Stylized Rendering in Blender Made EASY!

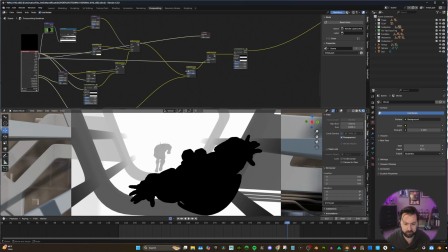[16:29]
I did the mist pass, I adjusted it here a little bit, or I just liked how it was, and that gives me a black and white image that I can add on top of my previous output.
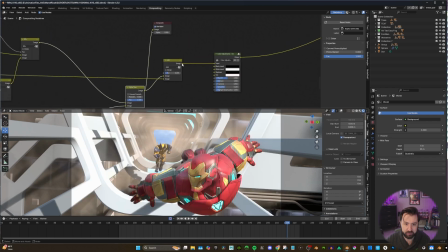[16:40]
So my mist pass, here's my environment, and then I added it together.
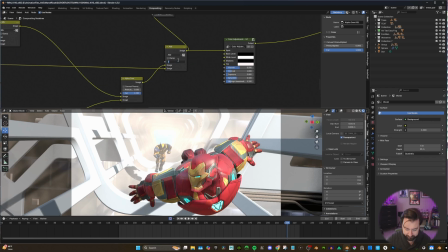[16:46]
Now it might be like this. If you're at 1, it's really bright. We don't want that. We just wanted it subtly there. So I brought it down to a 0.2.
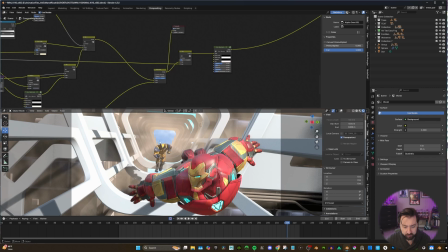[16:56]
So we just get a little bit of depth, because otherwise here, everything feels almost the same value. And we don't want things to always have the same value. You want certain things to pop out, and the best way to do that is to, sometimes you can just, it's like a camera when something's overexposed,
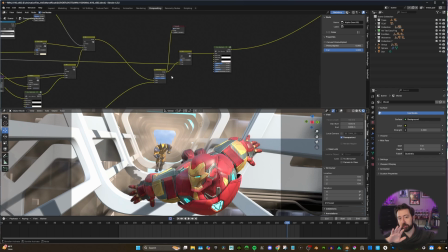[17:15]
the overexposed background, but you're perfectly exposed for something that's closer in the near foreground.
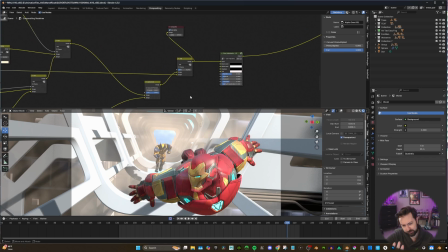[17:21]
So this just allows us to really just soften the background and allow our characters to then pop. So if we run that, I just ran it through another color adjust, but I thought it was maybe just a little too bright.
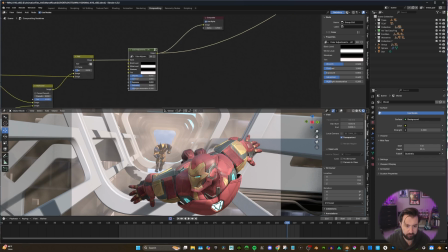[17:35]
So I actually brought the exposure down just slightly, because this was 1, and I just brought it to a 0.8. And now we can start to bring these together. These are just alpha overs, bringing in Iron Man and the background, and then feeding that with Wolverine in the background.
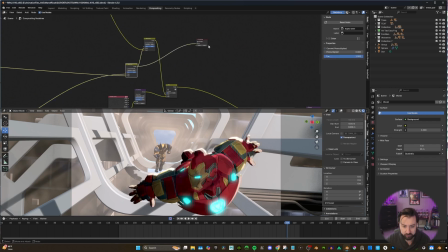[17:53]
So the alpha over here is this output. We have Iron Man in front now. Wolverine is still there, and we can just bring that alpha over. It's pretty simple, just a way to bring all of it together. Now, next step is just the last step of volumetrics.
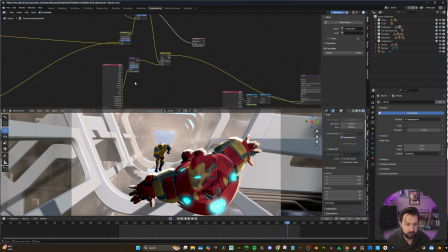[18:10]
I mentioned before that I had easy fog in my scene. And if we look at this, I'm just kicking out, it's called the volume directional. So this is just a render pass volume light, and that's the volume directional. So let's take a look at that.
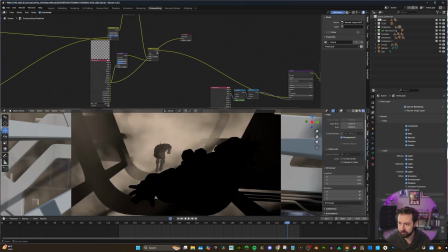[18:24]
And we get some really cool textured fog. Easy fog is a great little add-on. I think it's like you can add planes, but you can also add actual volume cubes, and that's what that is.
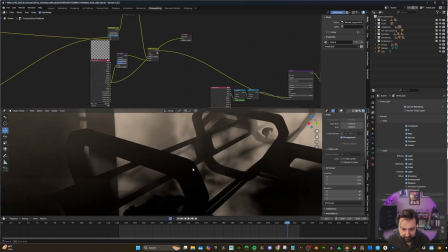[18:36]
So if we look, that's the volume cube overall.
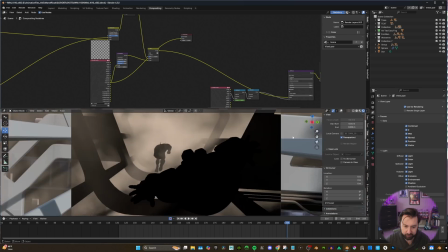[18:43]
It's really cool, adds a lot of depth. I'm always looking, how can you add depth to your scene? That way everything isn't too flat and too even. So I decided to take that and I ran it through a Kuwahara just to, again, give that little painterly feel.
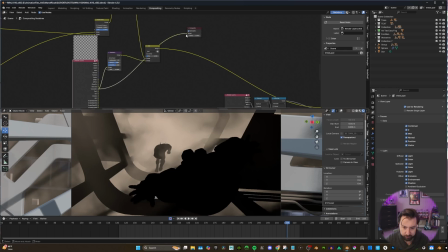[19:00]
So this is pretty cool, because if we look at the original, it's very detailed, more what you standardly will think a fog, but you could just run that through a Kuwahara and you just get some kind of more
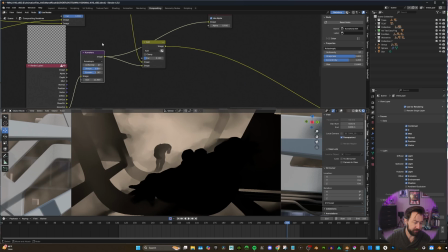[19:13]
splotches and blocky splotches. It's pretty cool. Something I failed to mention earlier on, but in the Kuwahara, I always do anisotropic. I don't really do classic. I like the anisotropic look. And because this gives us an image of this color and just black, we can run it through an add node.
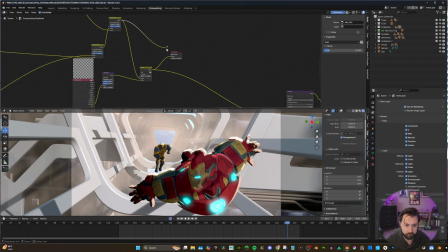[19:32]
And if we run that through, this is our original, and this is through the add. And again, I didn't want to blow out the background too much or just add too much, because if I go like full 1, it seems like a lot to me.
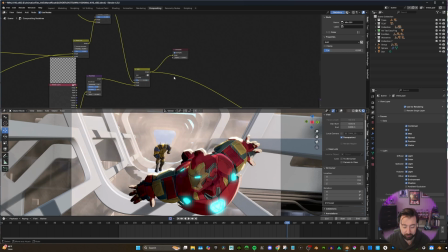[19:49]
So I did just keep it at a 0.15, something to subtly add to it.
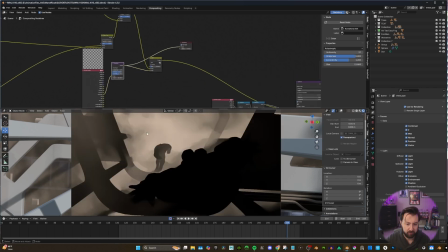[19:54]
And also just to showcase, one last thing to show with the volume light pass, It does have a color when you bring it in, and I can change it there. But if you want to change the color, you can actually do a color ramp, feed that through.
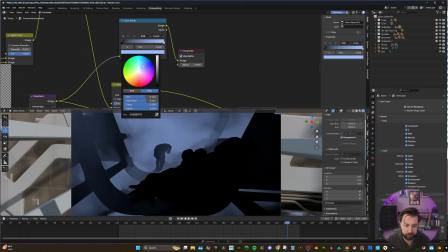[20:10]
Now it's black and white, and you can just change this color to whatever color you need.
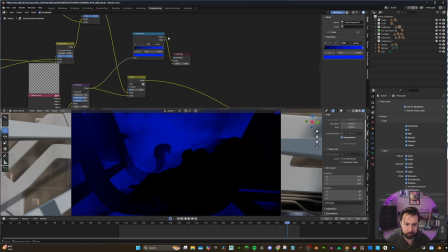[20:15]
So if I wanted it super blue now,
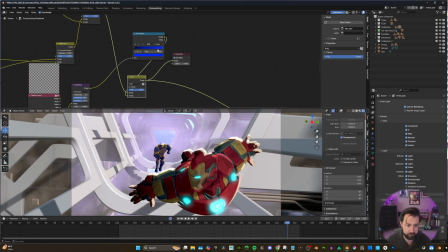[20:23]
there we go. So it's pretty cool. We don't need to do that. I just wanted to showcase that you could change the color if you needed to. Now that we have our whole basic image set up, these are just the final touches now that we can layer in. I found this setup somewhere online.
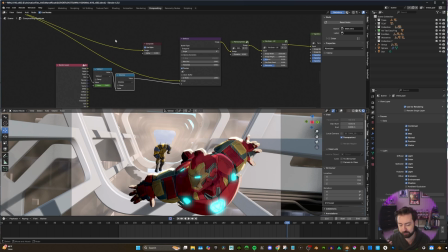[20:39]
I forgot who it was, but depth of field is big for me. It's something that I use a lot at work, and I just really want to always add it in. The way that the diffuse pass and everything works, it's sometimes a little tough. So I ran a depth pass,
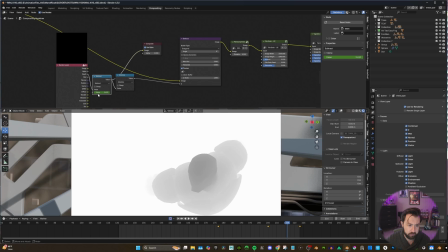[20:55]
and you run that through a subtract, and the subtract value allows us to move this in and out, which is awesome. And when we run that through an absolute, this just gives it almost just gives it like a clamp feel.
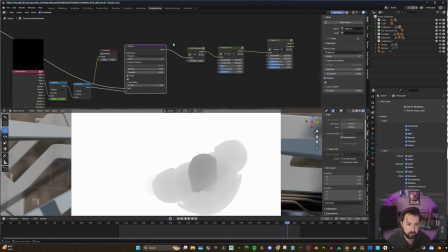[21:13]
But we can run that through a defocus in the Z section, and now if we feed our image into here,
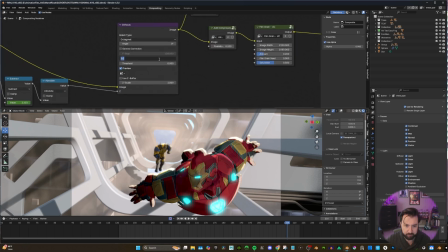[21:23]
now we have depth of field, and you could change the max blur to something crazy. You could go 8, you could go 1, you could go crazy with it.
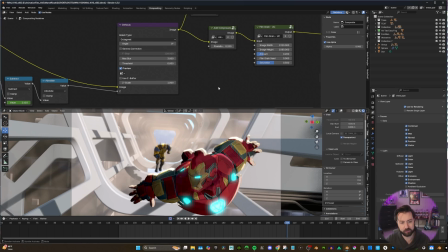[21:35]
I like 3. It was enough that I could tell that there was bokeh and there was a depth of field, but it wasn't enough that it was like, what am I looking at back there? It's not a super long lens. So if it's a super long lens, then something like an 8 makes more sense.
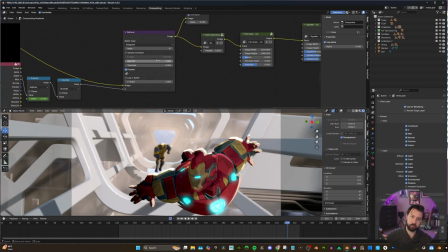[21:51]
But wider lenses tend to not have the f-stop for that. So after the defocus node, I ran it through something called an add compression artifact.
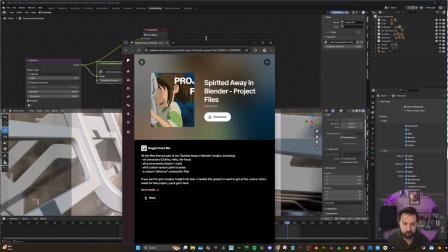[22:01]
This is not something that I made. This is something that I found online. It was from, I hope I'm pronouncing it right, Nagi.
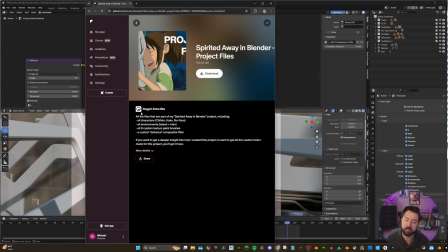[22:11]
This is on his Patreon. It is available for purchase. It was a project where he recreated a scene from Spirited Away, and it is awesome. Everybody should definitely go check it out. But you could get the project, and it actually has a custom like Behance compositor filter,
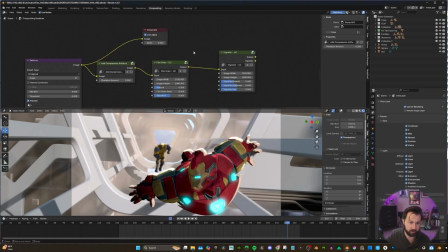[22:30]
which is this, and there was one other, but I just tend to use the compression artifacts. So if we run that through, you can see it just kind of dirties it up a little bit. Sometimes CG 3D stuff is just a little too clean cut.
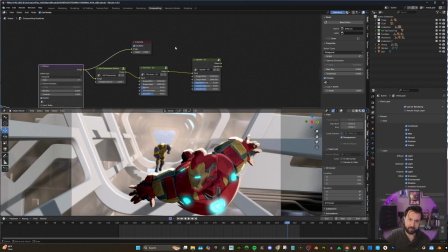[22:44]
So finding a way to add that little bit back, that warmth and that texture, is huge. So I ran it through the compression artifacts, and then I ran it through 2 nodes from the Uber Compositor add-on.
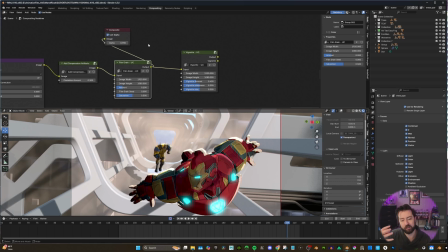[22:58]
That was film grain, again, just adding in that warmth and natural feel. And then I ran that through a vignette, and that's just to give just a little bit on the outside.
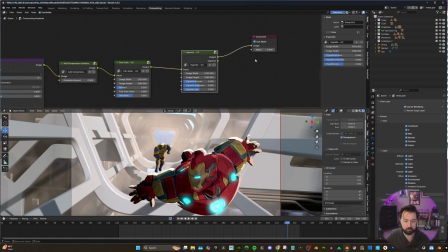[23:13]
It's nothing too major, it's very subtle, but just something to hone our eye in just a little bit in more. That's my whole compositing setup.